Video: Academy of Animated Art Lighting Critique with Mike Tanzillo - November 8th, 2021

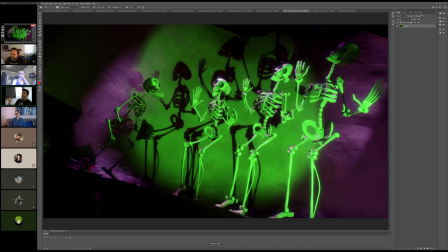46:09 and a little bit too pure right i think i think that in in this they feel a little bit a little bit like pulled off of that like perfect
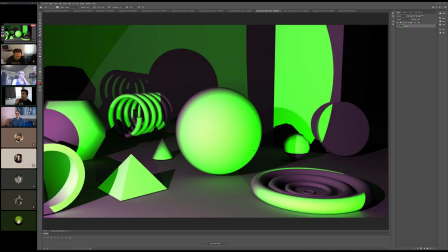46:17 lime green and perfect purple magenta color and then the other big one is that some of the values like i'm seeing this bright like it feels like in right here too the reference doesn't quite get
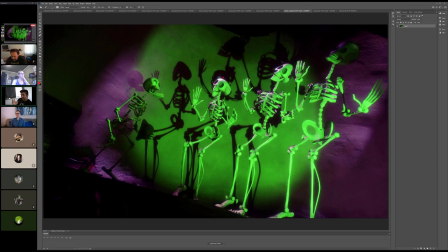46:30 that bright in those larger areas i see a little bit here and a little bit there but um that's really happening where kind of the magenta and green overlap where in here it's kind of happening just like where the green is
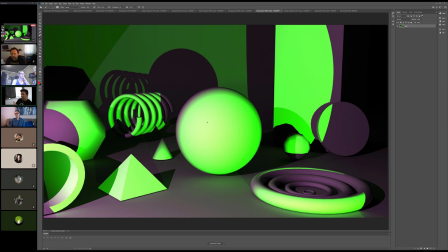46:43 so um so i think i think that green light can tone down a little bit and
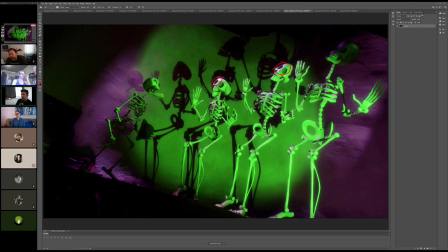46:48 we're seeing um we're definitely seeing these sharp shadows on this wall but it's really only coming from like one specific light
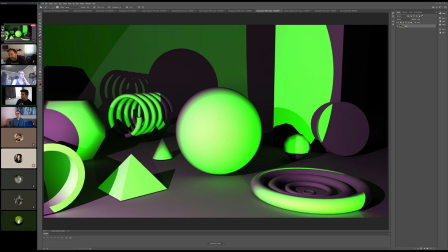46:59 where it feels like here it's coming from two different directions because i can see this being projected back there and that coming there that all feels like one light but then i've got this coming this way and this coming this way which feels like a different one so i would just limit the sharp sharper shadows to just one of them when
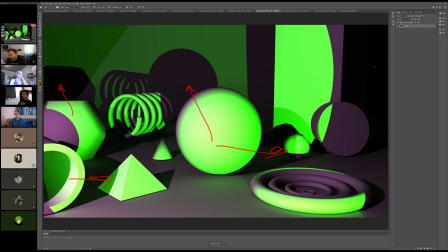47:19 i was like kind of messing around with this one thing that i was struggling with is um getting those like the shadows started to become more purple um instead of like in the middle there's like they're i guess they look darker but they were turning
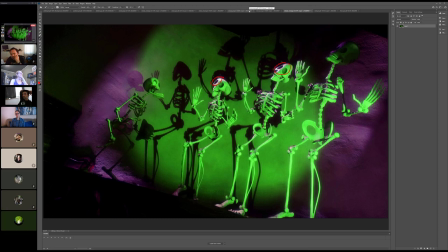47:33 into a light purple no matter where i was moving the light um and i was struggling how to get that and also like yeah when i'm assuming maybe it's because there are maybe like more than one purple like there's probably most of the lights going on and they're coming from different directions.
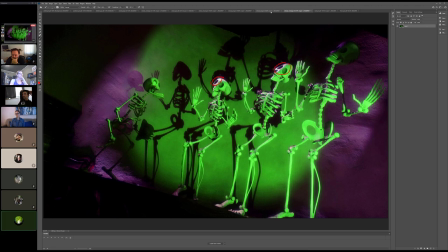47:50 Um, because like when I was like using spotlight, they were overlapping and creating a white light.
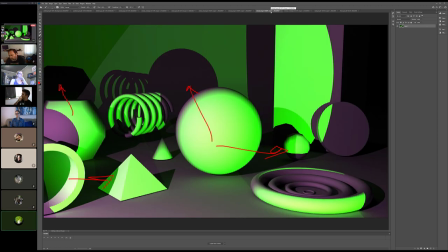47:56 Um, and in like, yeah, in the reference, they look, I don't, yeah, I don't see much of that.
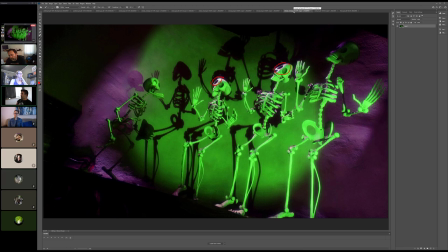48:02 So, so yeah, what's going on here in the reference is that the lights are really isolated to their areas. There's not, there's not actually a lot of overlap because that's what happens when, when purple and green combine, uh, in, in additive light space in, in,
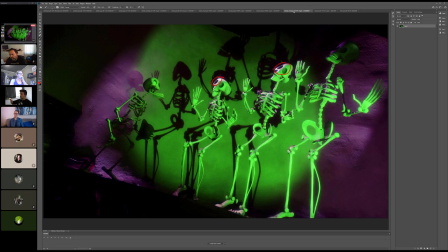48:19 light, they are complements, right? They're kind of complementary, so they actually build towards white. So because they take over different wavelengths and then they come to I don't know how it works, but basically, yeah, if you bring all the colors of light together, it turns into white light. Like that's what white light is, it's all the colors.
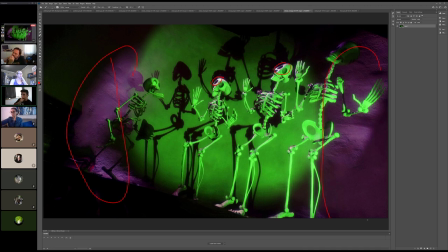48:38 But here, yeah, we've got a light here and we've got a light over here. And then what we're seeing here in the middle is just green light. And you can tell that by looking at the difference between these two shadows. Right. So this is the green light. That's, this is the shadow from that green light. Right. But it's still inside the purple light, which is why we're seeing the purple shadow.
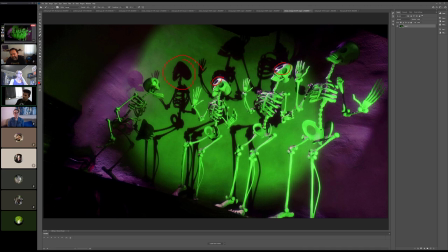48:58 This is the shadow from the green light, but there is no purple light. So it looks black or it looks dark.
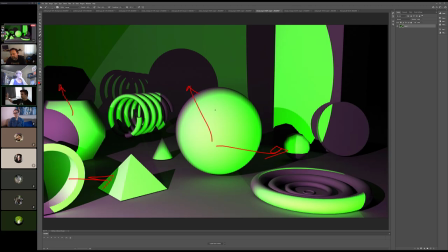49:04 So I think, I think it's, I think it's a, I think for you, it's a matter of isolating the colored lights into their, um, into their sections. So they don't, they don't overlap as much. like on the reference you can see where the lights are kind of crossing over because on some of the skulls where both lights are kind of hitting they look whiter
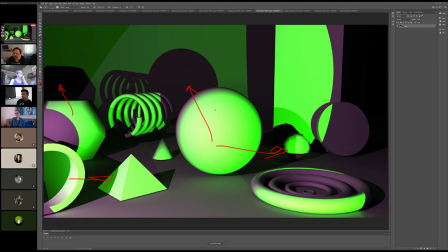49:25 so like you see it on the skulls and the feet so you have a little bit of that in there as well
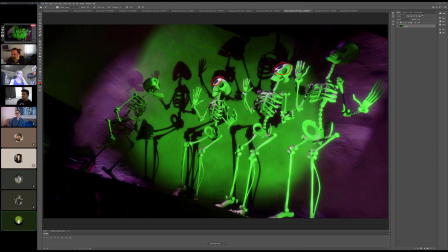49:33 yeah would that be like a third light source coming from like if there's like one on the left and one on the right and then one coming in like where